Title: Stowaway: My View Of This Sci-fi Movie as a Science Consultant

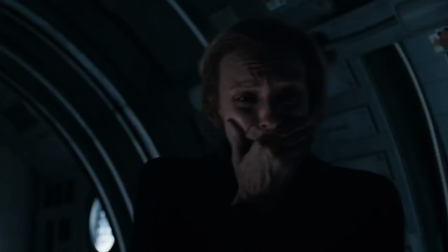[4:05]
Anyway, the point is this was never supposed to have a happy ending and I made a few suggestions to try and eliminate any hope that the crew had
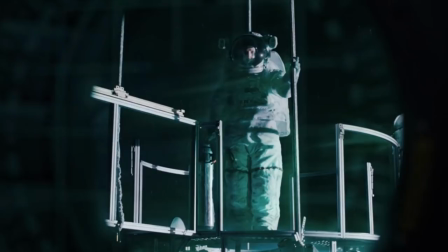[4:13]
and you probably don't see any of those suggestions on screen in any substantial way because all of these things are basically wallpaper paper to the story that the writers wanted to tell so now that's out of the way there are a couple of places where I can point to suggestions
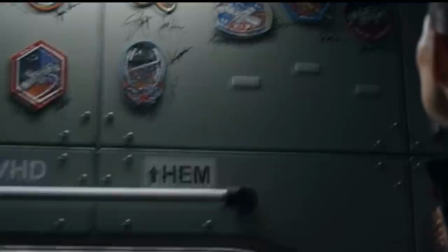[4:29]
I made that are straight up on screen and it's really cool to see first of all one of my favorite bits of the set design is the wall
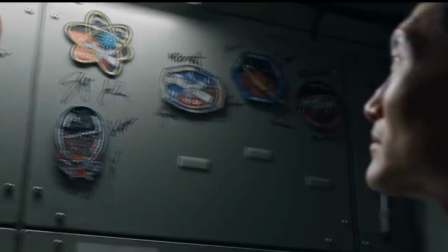[4:37]
with the patches from the previous missions right I've paused this and looked at it several times it also has the signatures of the previous crews and this was actually a
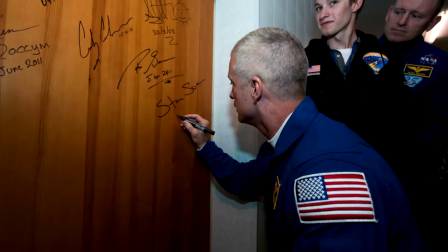[4:46]
suggestion that I'd made based on the fact that astronauts and cosmonauts who stay at the hotel in Star City while preparing to launch
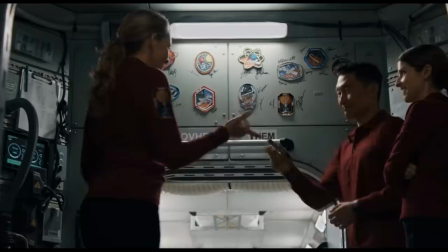[4:55]
on Soyuz, they sign the hotel doors. And so the team then did this for the crew that were living on the Hab.
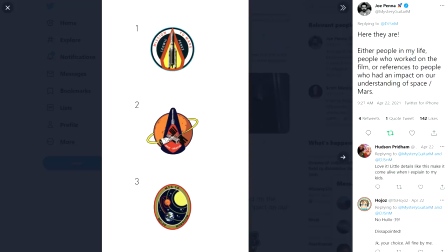[5:02]
And they actually produced a series of patches for all the previous missions.
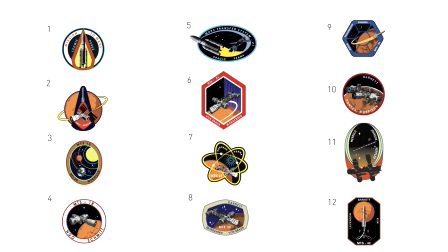[5:06]
And each of these patches gives you clue to the history and evolution of the design of the spacecraft.
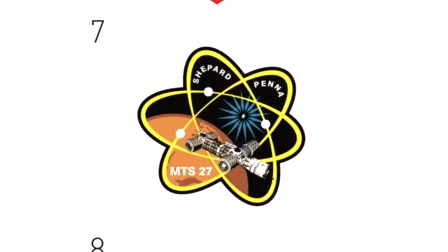[5:11]
And all the names are also call-outs to scientists and astronauts and important
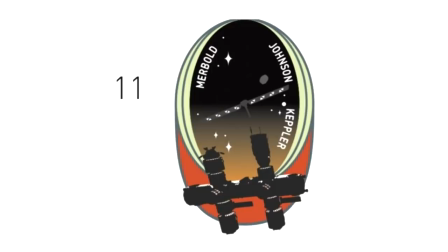[5:17]
people to the crew and you can see that rotational artificial
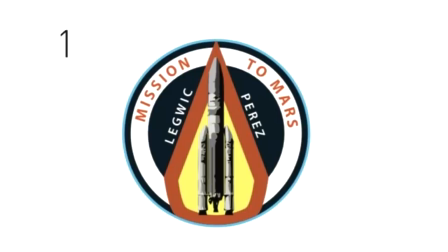[5:22]
gravity was only added in the last few missions and also this is the one place you can actually see the entire rockets and they're very obviously stylized versions that
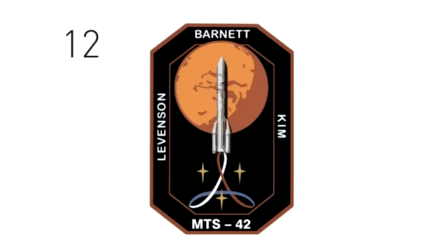[5:32]
you see on the patch but they basically look like Ariane 5 and Ariane 6 rockets you know a lot of European crew worked on this another moment that's
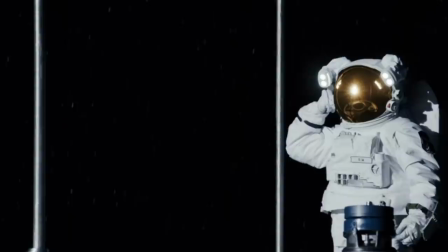[5:40]
taken directly from one of my emails is when Kim is like looking at the Sun and trying to see this prominence on the edge of
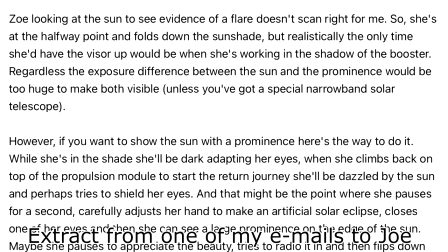[5:49]
the solar disk and originally they just had one of the actors looking at it and saying oh I see a prominence on the edge of the sun and you can't
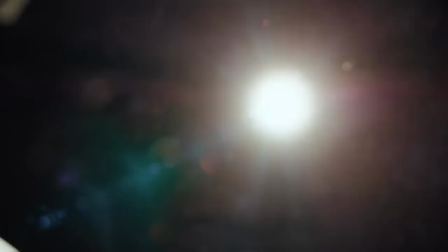[5:56]
do that because the sun is so bright but instead he flips down his sun visor and he's holding his hand out to eclipse
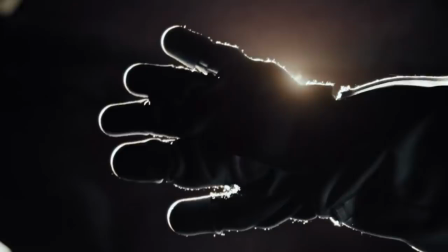[6:03]
the sun just to see something on the edge and yeah seeing that on the screen is kind of cool and of course there is a very direct contribution from me right at the start, in the first few seconds, when Mission Control is going through their pre-launch checks.
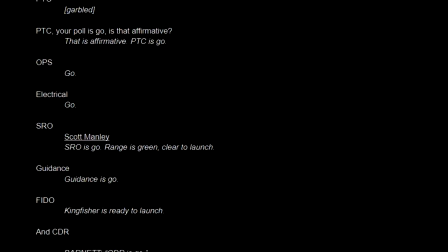[6:19]
I'm one of the voices. Also alongside astronaut Daniel Barry, who is also a consultant on the movie. Now, the rest of the launch sequence that follows is kind of necessarily rushed, compressed in time, so that we can get the characters into space and onto the spaceship quickly. We don't want to spend hours detailing the whole rendezvous process. And by the way, if you want a breakdown of the actual launch scene, Joe did one on his channel.
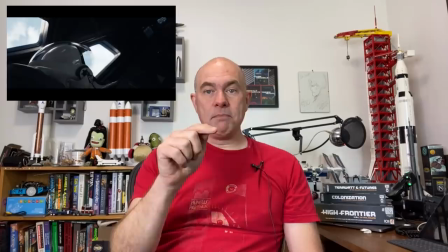[6:46]
He hasn't posted on his YouTube for ages, and yeah, he posted one for this. But anyway, one important little bit is the engine underperformance,
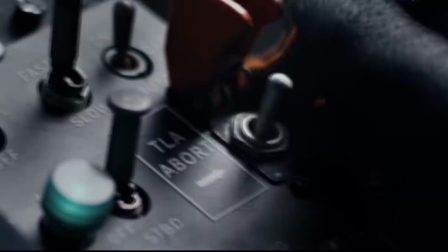[6:54]
which a casual viewer of this might just dismiss as being some minor drama that was inserted by the writers to make space flight seem more risky. When in fact, it's actually a pointer to the fact that they are carrying extra mass and the engine isn't underperforming. they're just simply too heavy and not getting the speed they need. There are quite a few mistakes in this whole sequence that ended up in there. Like they call out max Q well after they're into space and also they have visors up instead of down the whole time during this critical you know high risk phase of flight. So I mean I talk about being an advisor and a consultant but yeah I need to be clear that this was a very casual situation. I would talk on the phone with them. I did some math, sent a few emails. I didn't meet them in person any time and that's partly me being unable to spare the time to go to LA and work with them. I wasn't on hand when a lot of minor changes were being made and so things ended up in the final version that if they'd asked me I would have suggested something different. But you know a lot of advice I give was just in general things to have the writers think about so that they would have the understanding to at least make good decisions when they needed to make decisions in the moment.